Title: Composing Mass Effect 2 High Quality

Back when Jack Wall was the conductor for Video Games Live, I had the idea that we should remix one of Jack's songs.
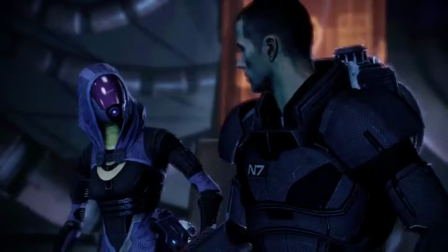He thought that was really awesome, and he kind of secretly confided at the time. He's like, well, hey, I'm about to start working on Mass Effect 2. Have you guys ever thought of remixing music from that? And of course, you know, I'll sure give it a go now, you know? So I did. I went home and, like, remixed the Novaria theme, like, the next day and emailed it to him. And then he called me, which astounded me. And he was like, man, this is really cool. Do you care if I send this to Bioware? Several months later, Jack basically called me back and said, you know, hey, I'd like you to give a shot at writing some of the level music.
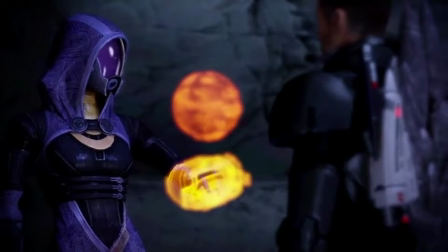It was a little bit exciting and a little bit scary at the time because I'd never worked on anything with the scope of Mass Effect before.
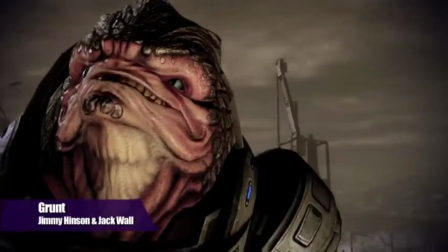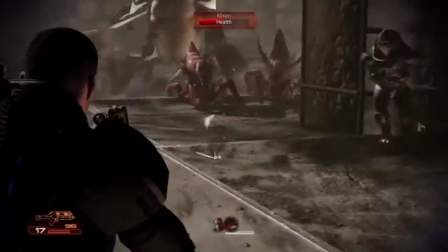The thing about Grunt that was weird is that, if I'm not mistaken, and he was kind of like the only character where you went through his entire level and you didn't even meet him.
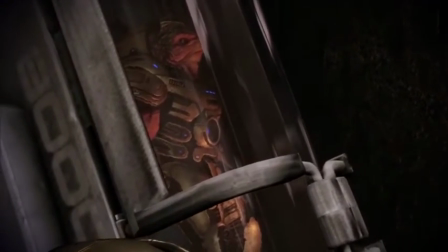So you had to bring him aboard the Normandy and then, I guess, let him out of his cryotube thing. So you went through the whole level not even really knowing grunts. I kind of came up with a really simple theme and it was just, it was like four notes. It was like dun, dun, dun, dun.
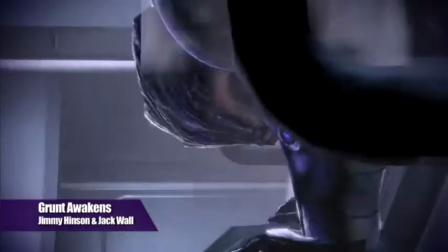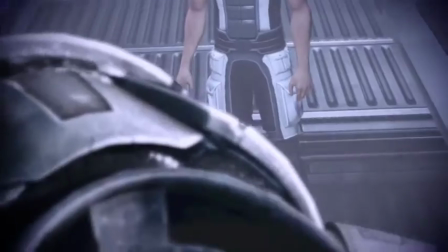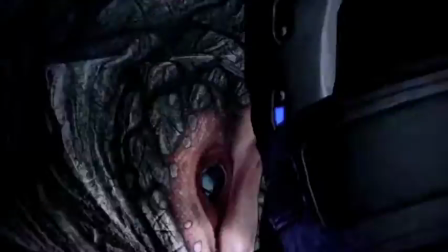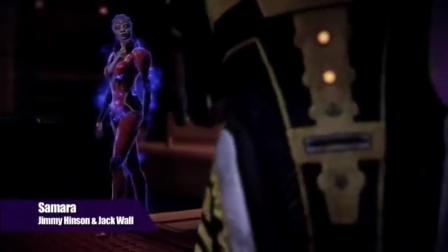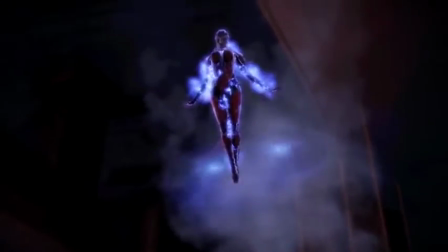The thing about Samara is that she's a Justicar and she kind of struck me as basically like the space alien equivalent of kind of a of a monk.
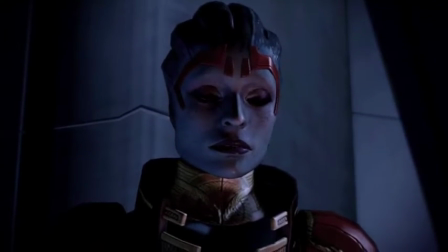Naturally I guess when people think of monks they tend to think of like India or you know somewhere in the Far East or the Middle East or something so you know naturally there were some kind of Middle Eastern instruments that were brought in there and then I added you know some of the
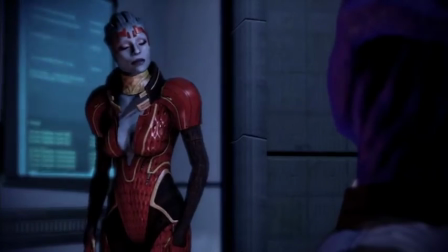vocal snippets in there as well which kind of I don't know I think that kind of helped make a more personal connection in the music.
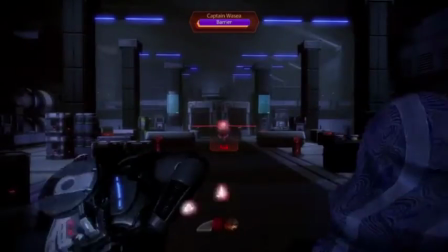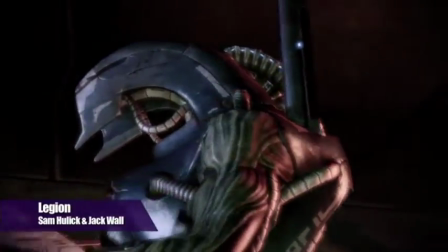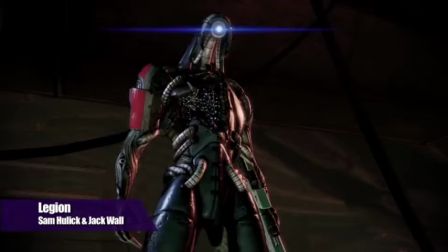Legion obviously is, he's a geth and the geth were closely tied in with Saren from Mass Effect 1 so there's definitely thematic, there's a thematic revisitation of that theme.
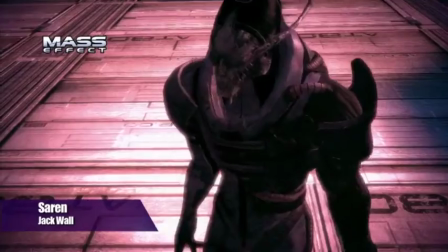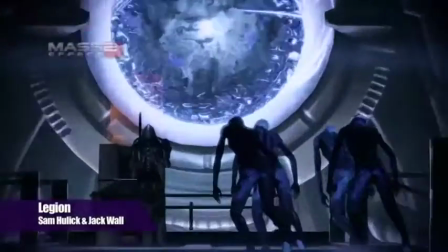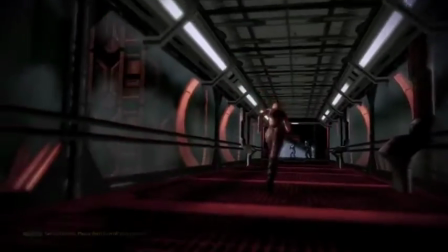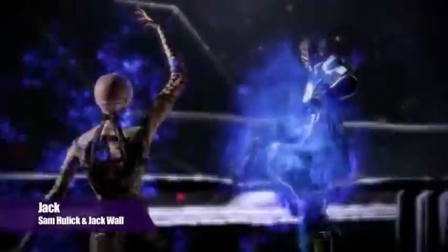Jack is kind of a hard-edged character and so I wanted the music to reflect that so I chose a more kind of industrial gritty sound for the synth elements for her character compared to Legion for example. So the The drum beats are kind of glitchy sounding to reflect her kind of attitude towards other people.